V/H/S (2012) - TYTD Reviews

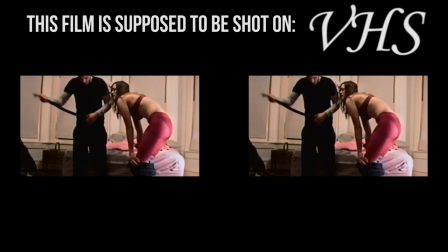[12:27]
This is the only funny one, really, and I'd say that very weakly,
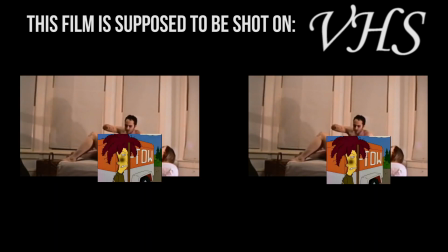[12:32]
because the girl in this tape spots that he's recording her really early on in proceedings, and as a result there are random points where the gang members have stopped the recording,
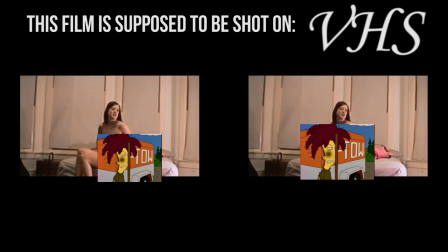[12:41]
where we get brief glimpses of the tape that was underneath,
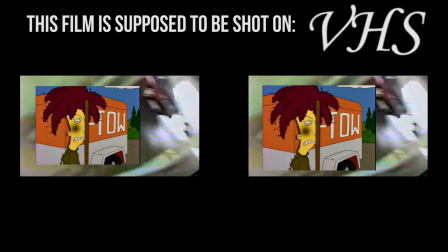[12:44]
featuring the couple arguing and the scumbag boyfriend's dick move tactics falling apart, before we cut back to the newer footage.
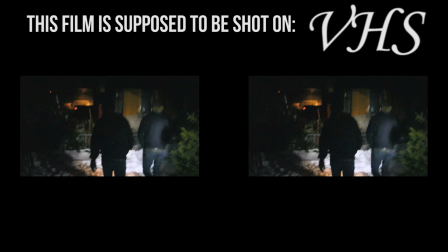[12:52]
That was amusing and quite well done.
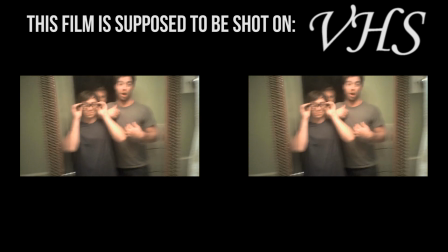[12:54]
They absolutely run the joke into the ground beyond this point though, as they repeat that same gag over and over again.
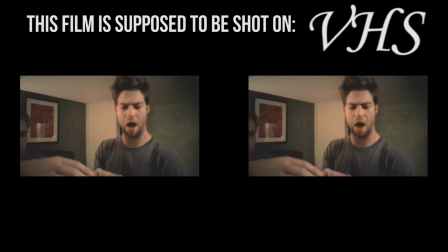[13:01]
It's almost like none of the writers actually spoke to each other and that they all thought they were being really clever to do the sex tape joke.
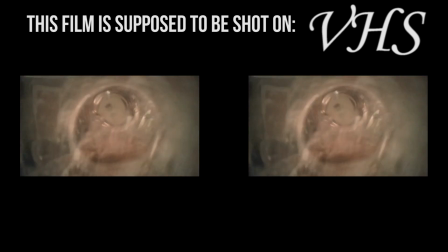[13:09]
Anyway, just thought I'd mention it, as it's really weird and a tad uncomfortable after the first couple of jibes at it.
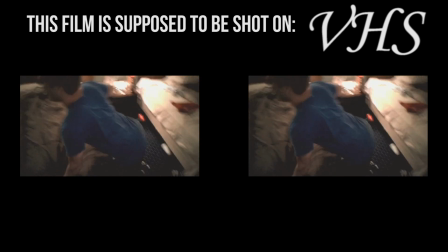[13:16]
It's really not very well done. Anyway, on to the last act.
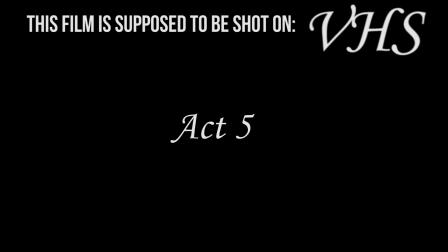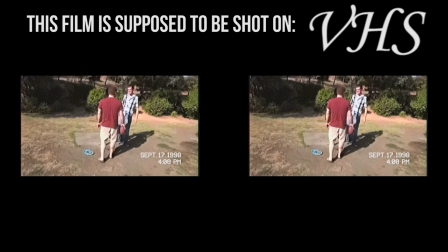[13:28]
VHS quality!
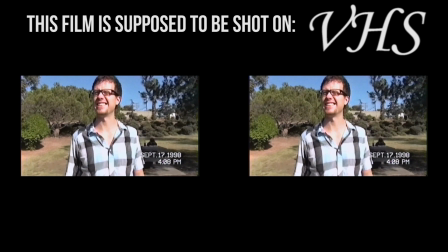[13:30]
I don't know whether this and the main plot's VHS-ness is legitimate tape stock or shitty VHS filtering in post-production,
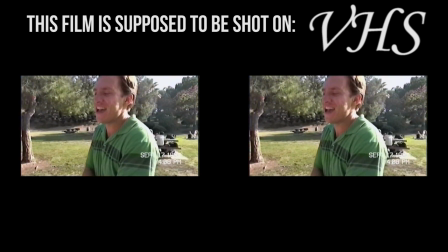[13:37]
but at this point I've been messed around to the point where I'm just happy it vaguely resembles what it should.
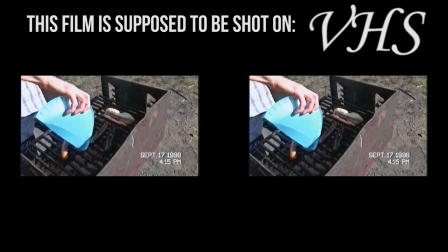[13:43]
Good old analogue tape quality. And better still, this one's actually old footage.
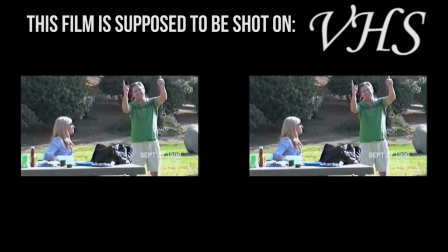[13:50]
I forgot to mention that the previous 4 acts all look to be set within the last 24 months of the gang breaking into the house.
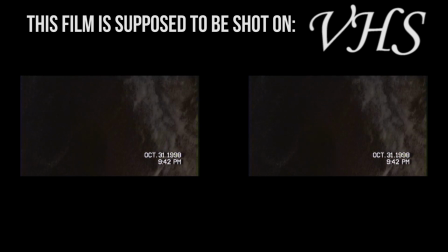[13:58]
This is set in 1998, on Halloween night.
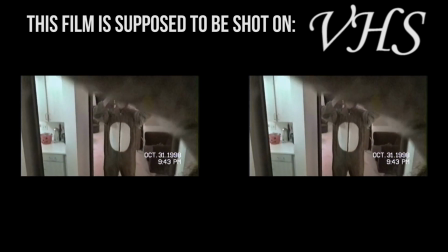[14:02]
And it involves a gang of friends going to a Halloween party where they may or may not have ended up in the wrong house,
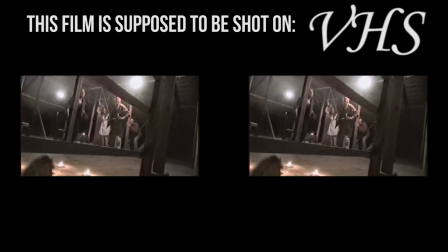[14:09]
where they may or may not have accidentally stumbled upon a group of angry Satanists trying to summon the devil.
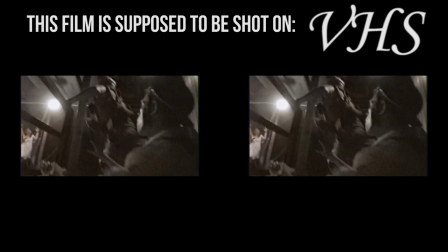[14:19]
This is what this 2-hour movie should have been. It's great.
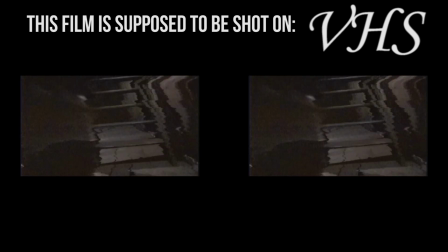[14:23]
They do the lasagna technique at first,
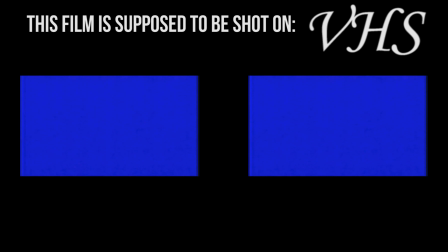[14:26]
where older recordings bleed through due to people having fast forward rather than recorded over the bits that are already on the tape previously.
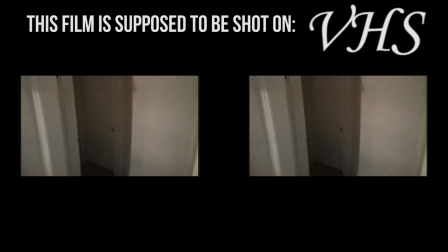[14:34]
This quickly establishes all the characters,
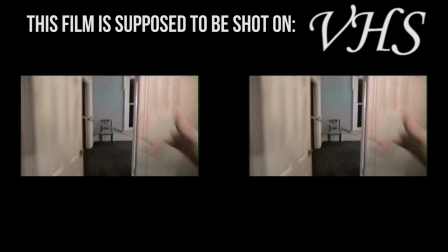[14:37]
and they utilise the grainy and dark VHS quality really well to help mask slightly ropey effects and emphasise the horror elements.
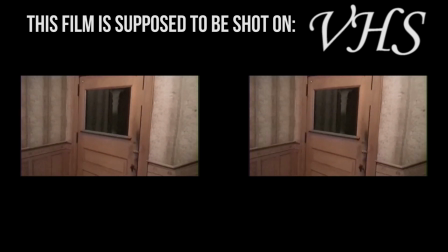[14:46]
It's really atmospheric, and what's more, it actually feels really believable.
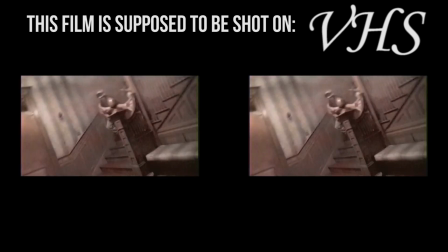[14:52]
There are minimal cuts, and when they do, they're tonally accurate.
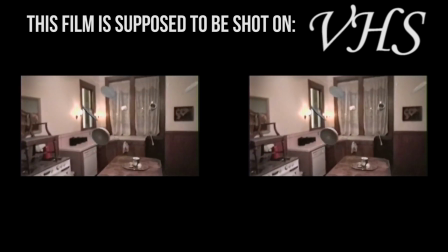[14:57]
There's near constant character development and plot movement, and it ends in a satisfying way that felt good.
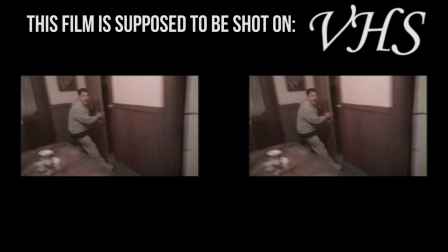[15:04]
This one made me really sad because it showed me what the previous hour and 45 of this film could have been had they not pissed it up the wall.
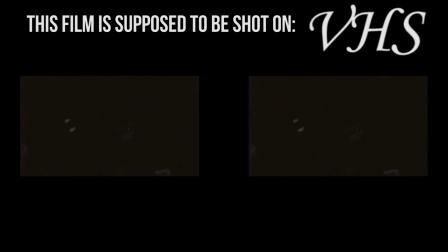[15:12]
It's still not perfect, but it's as good as what I was initially expecting.
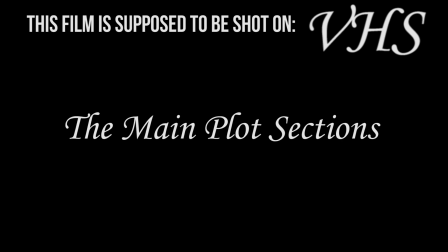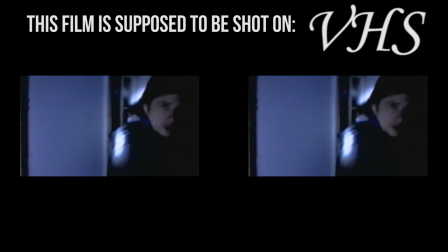[15:23]
Equally, the main gang sections are all mostly filmed in VHS quality.
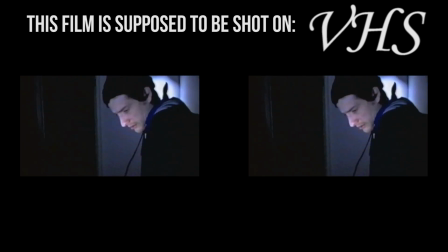[15:29]
And although the whole film is presented in 16:9, a decision I am choosing to dock this movie points for,
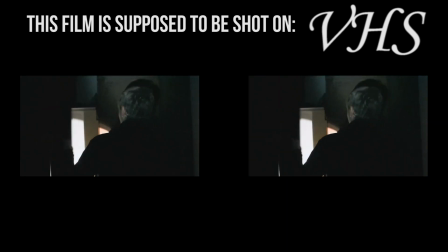[15:36]
again, the choice of medium feels welcome, it feels natural, and it makes the scary moments feel a lot scarier and look a lot better.
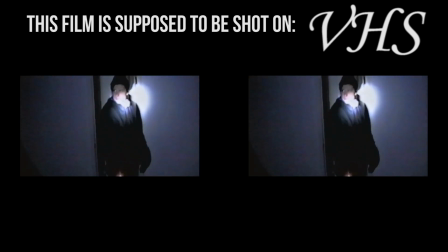[15:45]
It was a constant reminder throughout the film of what this movie could have been with a little bit more attention to detail and a bit more dedication to the format.
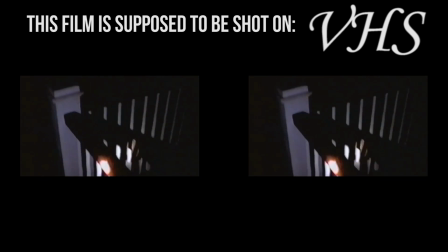[15:54]
The cast are for the most part believable, and it ends about as well as it could have ended.
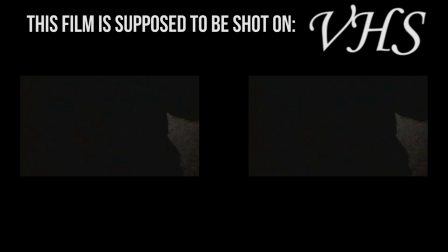[15:59]
But 1 out of 5 acts and an alright set of host segments married to an acceptable close is frankly dog shit,
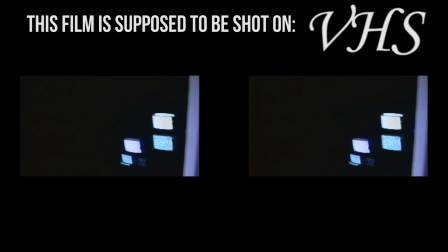[16:07]
and absolutely failed to redeem this film for me.
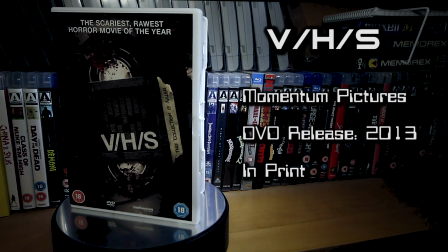[16:12]
VHS was released in 2013 on DVD and Blu-ray by Momentum Pictures.
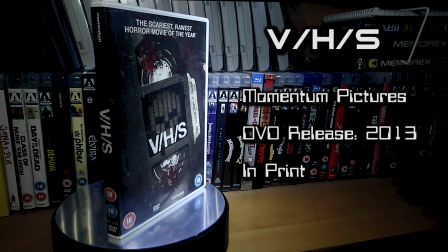[16:18]
It was also given a very rare VHS release as well. As a film, it's a failure.